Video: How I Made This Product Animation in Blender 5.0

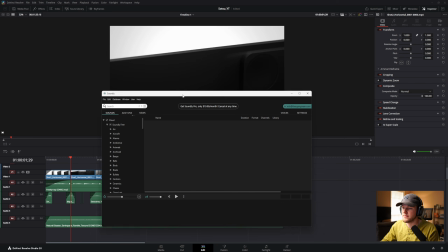Let me go back, Soundly. And then I would just go up here, I would type swoosh.
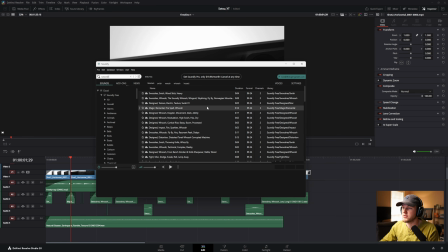And then this is something that I got from Polyfjord, by the way. So shout out to Mr. Polyfjord over in Oslo.
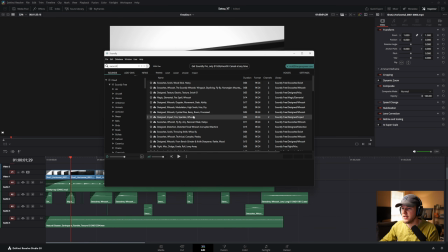No, wait, where's he in? Norway? One of the best. So if I find a sound that I like, which I don't know if you'll be able to get the sound, I don't know if I have system audio, but if I grab this section that I really like,
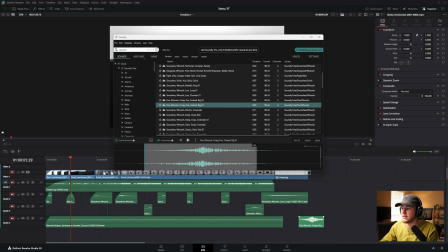I can just bring it directly into my timeline, and then I usually have to turn them down a little bit, as a background.
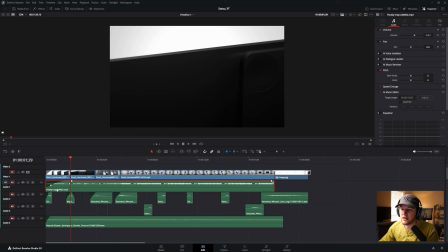But that's where I got the sound from. I also downloaded this sound, or this music, from, I think it was Pixabay Sound.
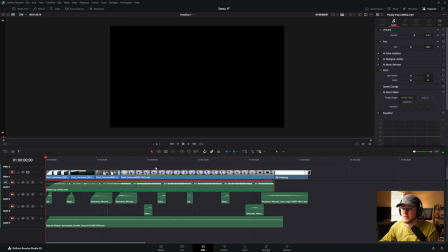So it's a royalty-free music website. It's got music and sound and images and stuff. So yeah, that's where I did
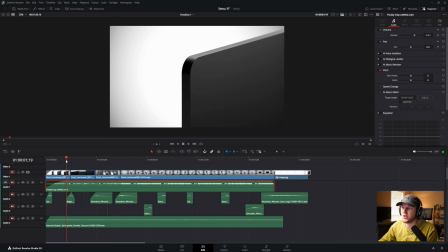that. And then I basically just went through each of these, and then on the areas where I was kind of moving between,
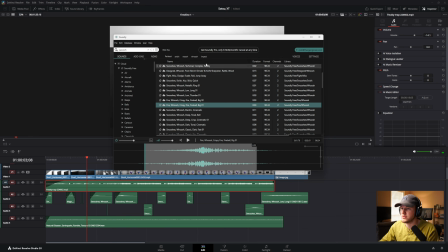I added some swooshes. I added some like little click noise here by just going to Soundly and just searching for click until I found some like little knob pressy sounds that
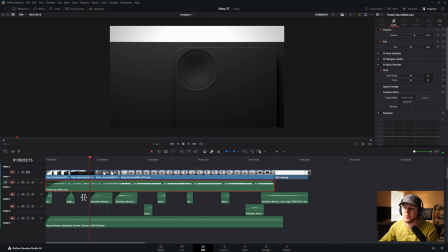would press here. I left them pretty low to where you don't really notice too much.
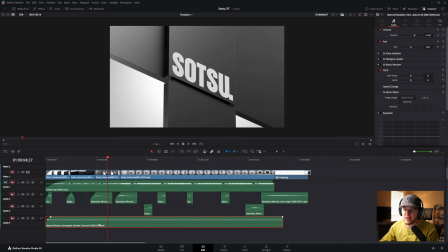And then yeah, I added this background rumbly kind of sound to be a low bassier sound and give it a little bit of texture throughout the animation.
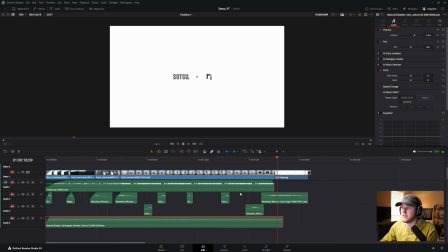And then at the end, just some more whooshes. And then this I made in Affinity, which is just their logo and my logo at the end. I just thought it looked cool. Yeah, and then that was basically the whole edit for this. The only other thing that I did for some of these was, I don't think I did it on any of them specifically,
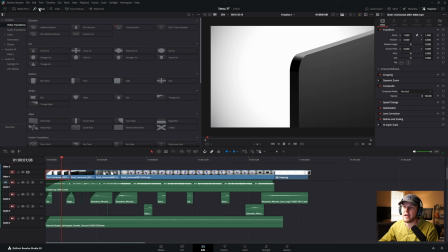but something that I do typically like to do is I have the paid version of DaVinci. I love the grain effects. So if you go to effects, let's see, it should be here, search grain. I will usually throw some film grain on there. And then you can obviously adjust over here.
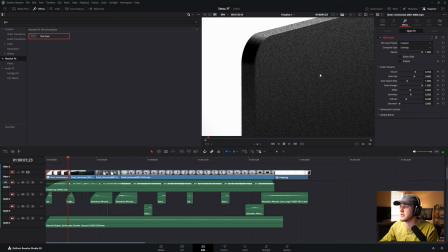You can turn up the grain strength. That is like super crazy. So then I would just like bring this down. And then I would play with this texture. I usually like it to be really small and then turn that grain strength down to where you're not really seeing it.
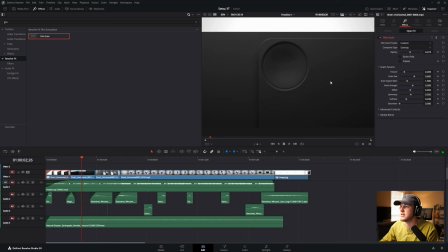And that can just kind of help again with some of that banding. You can see it on here. When I rendered this, I didn't use any noise grain.
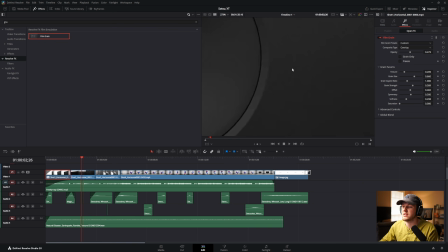You can see how bad this is. I'll probably actually re-render this before we make it to the final edit.
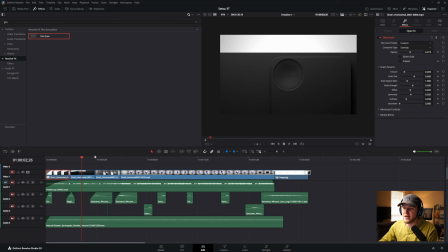So yeah, this is basically how I did the final edit. I didn't do anything super special there. So yeah, this is basically the end of the tutorial. I hope you got something out of it. I may play this animation again at the end.
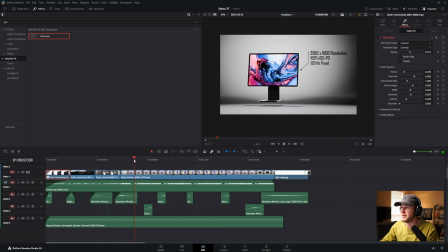I'm excited to keep posting some more. I have a better content schedule now coming up for this year. January was really crazy, but February should be getting pretty well rocked on there. So I hope you got something out of this video. And with that, we'll see you in the next one.